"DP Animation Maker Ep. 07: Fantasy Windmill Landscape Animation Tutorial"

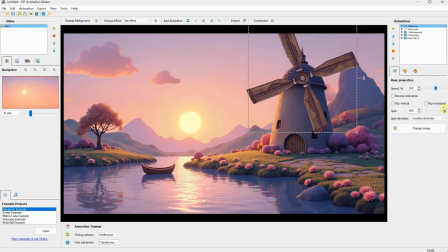I will also reduce the speed to make it look more relaxing to watch.
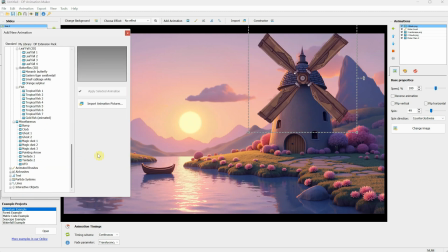Next, let's add another animated object, this time maybe some magic dust, like version 3.
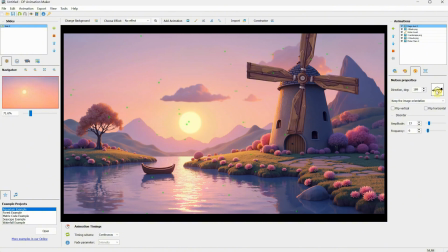From the motion properties, I want the particles to move in the same direction as the wind, so I'll change the direction.
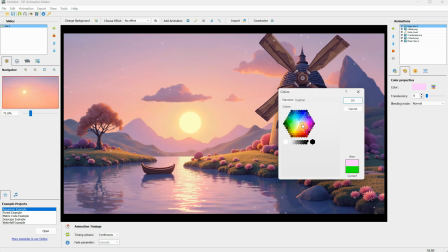For the color, that green is too intense, so I'll swap it with a color that fits better with the scene, like a pink color.
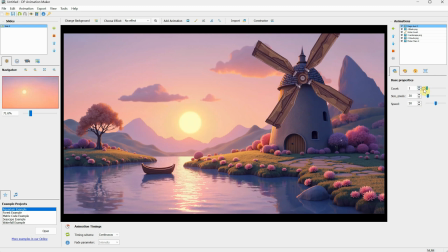Then, you can adjust the number of particles by changing the count, and you can also play with the size. Of course, you can adjust the speed if you want the particles to move slower or faster. What I like to do is create a duplicate of that magic dust, so I can create the illusion that some particles are closer to the camera.
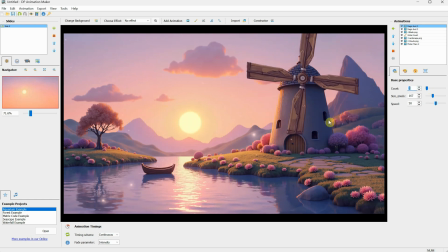I'll add about three particles that are bigger and move a little faster since they are closer to the camera.
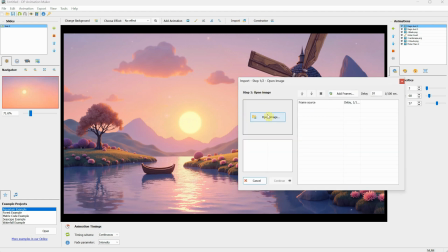Next, let's go to import again, and this time let's open the last image, the one with the foreground.
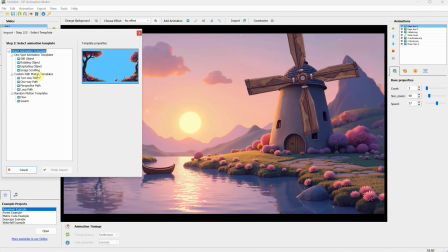For the animation template, select still object and finish importing. It already looks better.
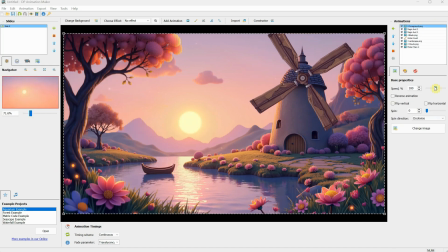I like how the windmill blades move behind the tree, giving the scene a nice sense of dimension. Right now, the big magic dust particles are behind the tree, so I'll use the up arrow to move them above, so the particles go on top of the tree rather than behind. Now, the big particles are on top, and the smaller ones are behind the tree.
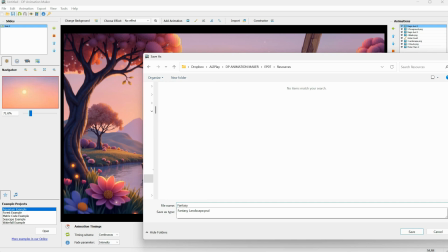I always forget to save the project, so let's do that real quick. Now, let's add another animated object, maybe a butterfly.
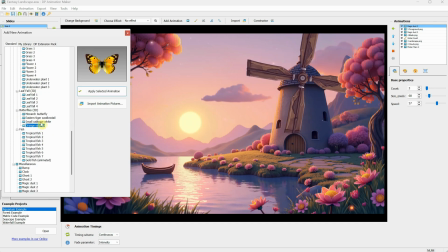I think this white butterfly could work.
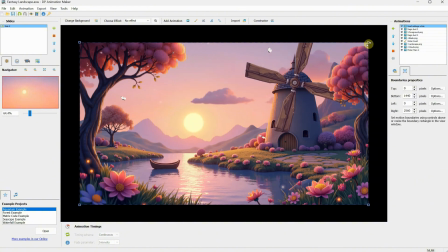If we go to Boundaries Properties and use the mouse wheel to make it a little smaller, we can adjust the area where the butterfly will fly. I want it to fly only in the bottom area where the flowers are. Right now we have three butterflies, but I'll leave only two.
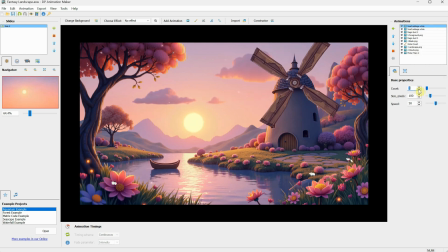Then I'll duplicate the butterfly layer, change the count to one, and make the size smaller to suggest it's a little farther away. I'll move it behind the foreground layer so we have the single butterfly flying behind and the two butterflies flying closer to the camera.
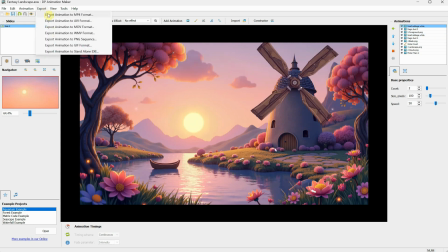You can export the animation in different formats. I like to use the MP4 format.
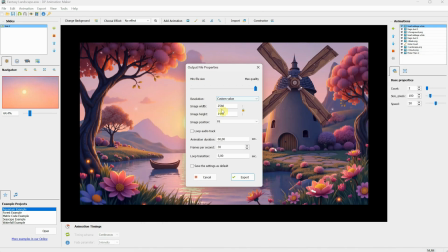For this project, I used a 2K size and a duration of 2 minutes. And here's how the final project looks like.
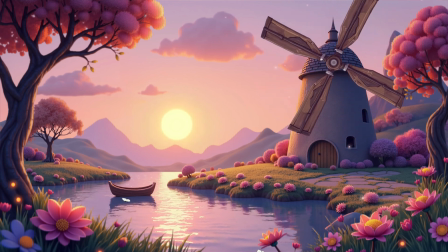As you can see with DP Animation Maker, we can create all kinds of animation and ambience-like projects. and with AI we can generate all kinds of images.
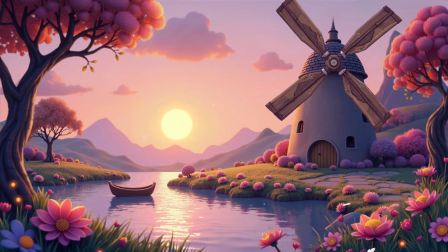All you need is a little Photoshop skill to split the image into layers. I use the same method to create this ambience for my alt flux YouTube channel.
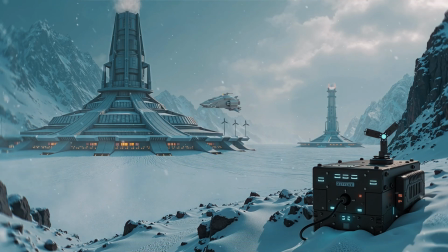You can check out more of my experiments there. As you can see, instead of a mill with blades, I have this device that looks like a fan with blades moving.
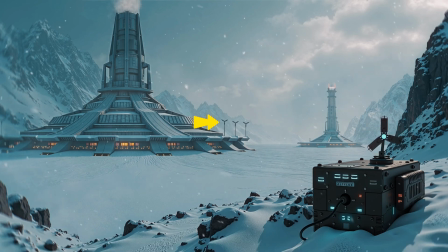I also added a few smaller ones in the distance. To make the snow look more realistic, I just added a video snow overlay in CapCut. For the flying spaceship that appears from time to time, I used the same method I used in episode 5 with the flying bird.
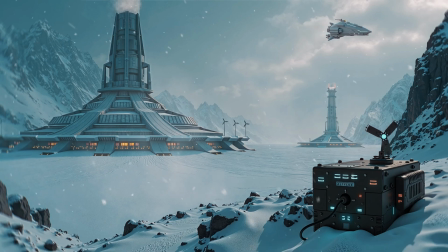It just flies along a path I defined. That's all for today. I hope you found something useful.
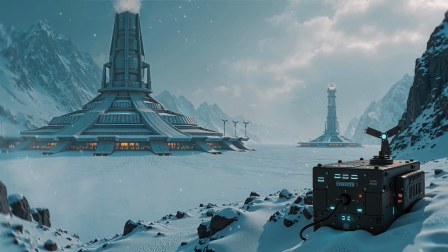Let me know if you want to see more DP Animation Maker videos. I've noticed these tutorials aren't as popular as the AI videos I do, but if enough people want them, I'll continue the series. Leave a comment and a like to support the channel. Thank you and don't forget to check the discord channel for resources.
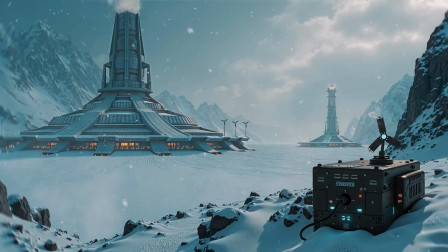Have a great day.